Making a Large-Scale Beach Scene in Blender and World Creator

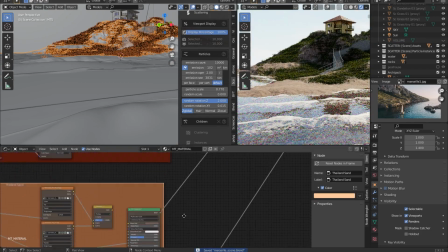So this is where I actually started to mess around with colors again, and I realized I really wasn't sold on the lighting of the scene.
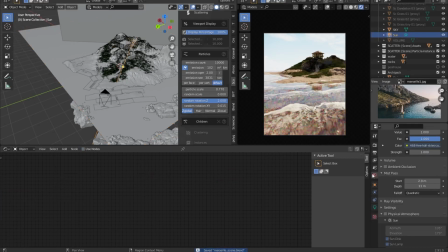So I'm about to go back and completely change the feel of the scene.
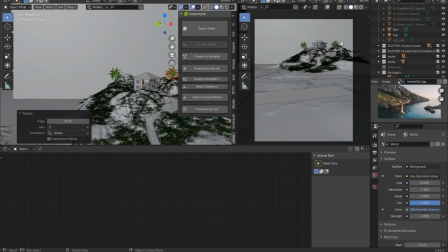And so I started to add in palm trees to get an idea for some of the stuff in the distance here, but it just wasn't really working, I felt like.
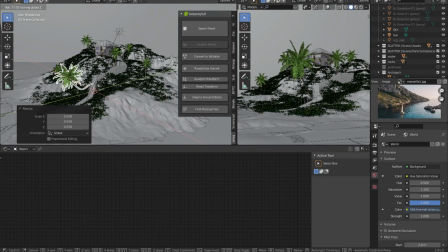It was a nice daytime scene, and I might actually come back to this later, revisit the scene, and mess around with the lighting a bit more for the daytime aspect of it.
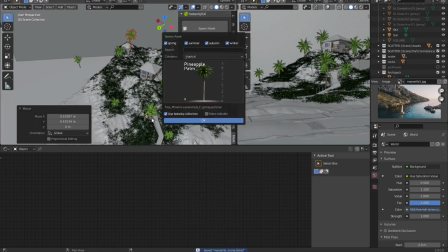But I ended up actually going for a nighttime scene, which really, really, really, I thought looked really cool for the scene.
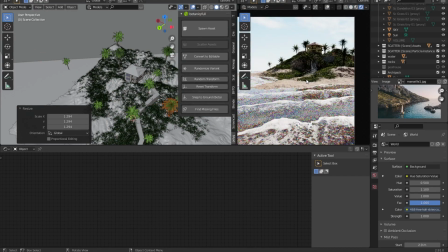So here we go.
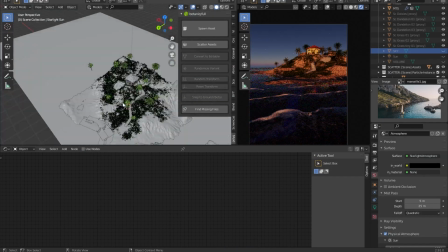I'm about to add in the physical starlight and atmosphere add-on, which is really, really fun.
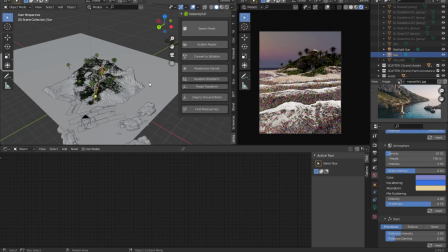It's kind of similar to the sky texture that's now built into Blender in some of the newer versions, but it gives you a lot of control over the atmosphere,
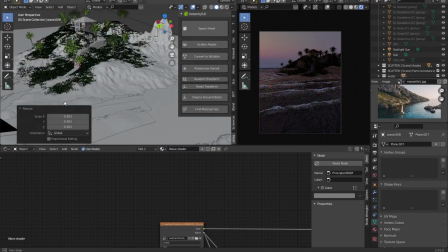over the lighting, and a lot of control over just the general coloring of your sky,
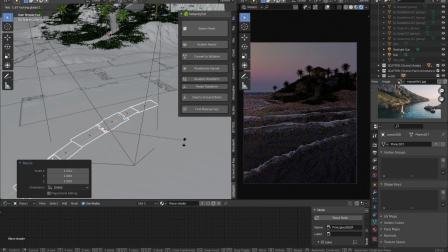which I think is really fun and adds for a lot of really nice flexibility with the renders to really make the scene look nice.
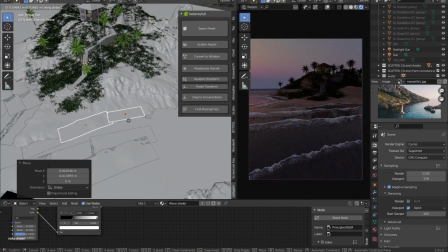So I ended up settling on this kind of early sunrise type coloring to it,
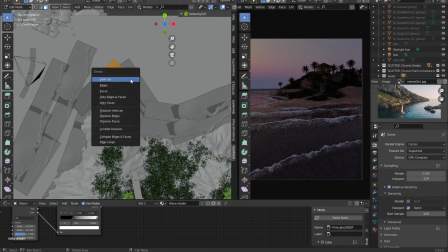where I thought this had a really nice reflection, especially off the left edge of the screen on that ocean.
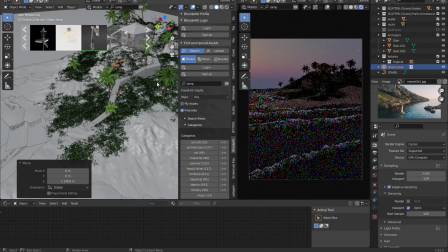Really nice bounce off that wave there. And so I was struggling a little bit with the darkness,
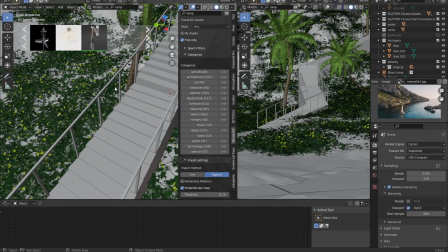the luminosity of the house and some of the surrounding area, because that was my focal element of the scene and it was getting lost in the lighting.
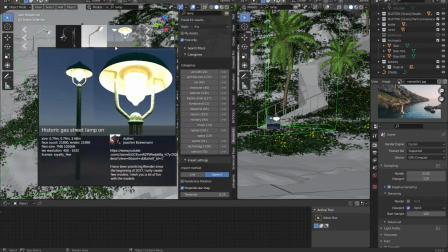So I experimented a little bit with some different lamps from BlenderKit and settled on this kind of interesting one that you'd see maybe in streets,
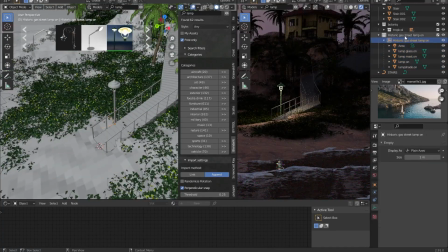like walking along paths or something, and just used this to fill out some of the lighting on that staircase leading up to the house.
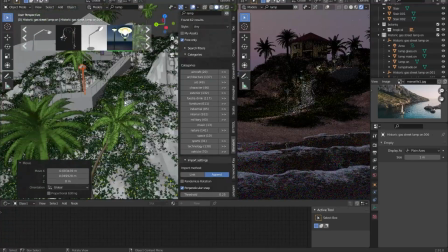This added some nice brightness and again led your eye up to that house, which was one of the key focal elements of my render.
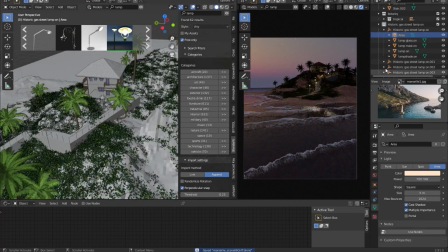And I'm not sure if you noticed this earlier, but I enabled overlays for my camera, and you can add in some really nice,
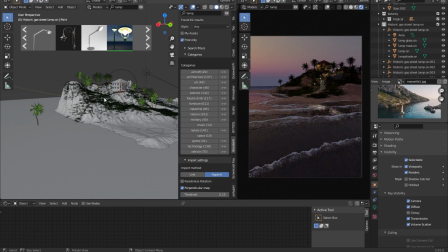it's like a the rule of thirds and also a center lines,
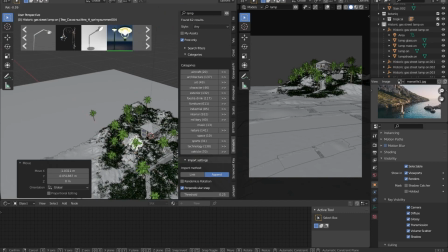guiding lines to show you compositionally where things should be. So I wanted that house to kind of be in the upper right corner of the rule of thirds.
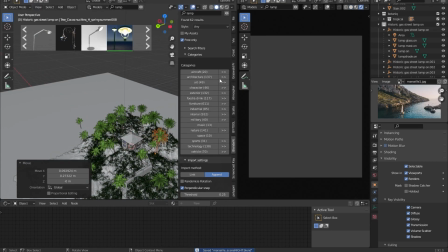And so I threw that up there, and I think that looks really, really nice and really draws your eye in well from these ocean waves rolling in all the way up to the house in the scene.
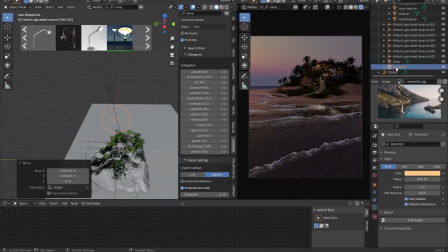A lot of experimentation with lighting here. I added in some different point lights, which sometimes can introduce some fireflies.
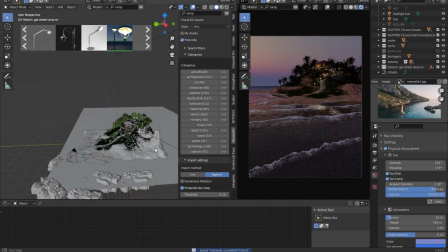I actually ended up introducing a little bit of fireflies, especially for those street lamps, but they're far enough away that I was able to kind of blur them out in post anyway, and it didn't really matter as much.
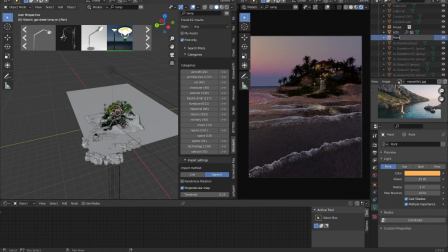But just keep an eye on that when you're working. Try to keep things as simple as possible with lighting.
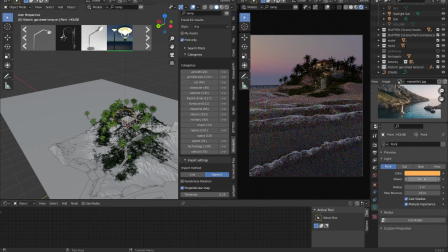Like I say all the time, I tend to just use mainly an HDRI and then a sun lamp to create these scenes,
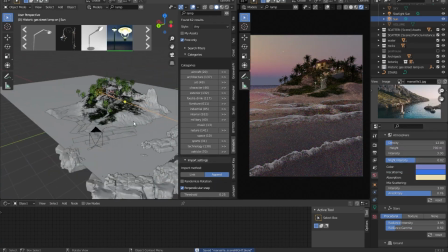which is, I think, all you really need for most cases. Here I just wanted a light from that window in the house, and then some for those street lights going up.
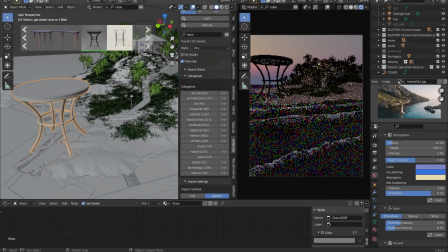I'm searching for a table and chairs here to add in to the beach. Maybe this is a place where you can have breakfast in the morning, who knows?
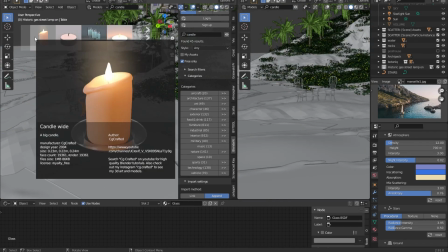Just a nice cozy little scene here. This is the kind of stuff that we need in the middle of the winter. It's been below freezing here for the past couple of days, so I'm trying to think of warm places.
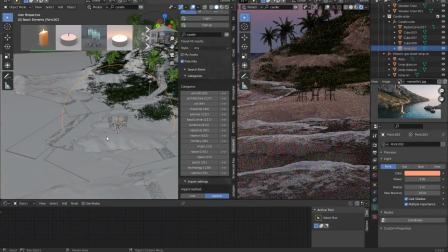So I have this nice little warm scene here with my table and chairs and a little candle on the table, kind of a romantic scene.
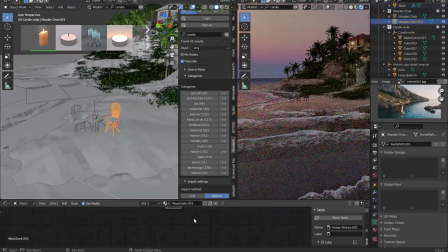So that's really cool. So I ended up firing off a render around here, tweaking some things in post, and yeah, called it a day.
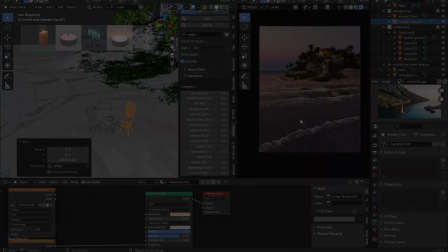So again, if you're over on Patreon, you're going to be getting that nice displacement and those texture masks.
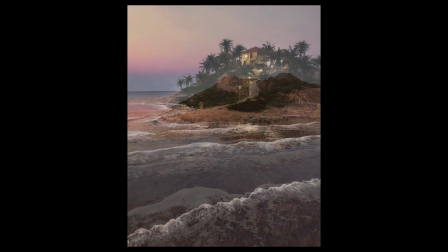This was the first pass of the scene, and then this was the final version. I really, really enjoyed putting this together and lighting this together. So hope you enjoyed this little time-lapse tutorial, and I'll see you on the next one. Subscribe for more. Thanks so much.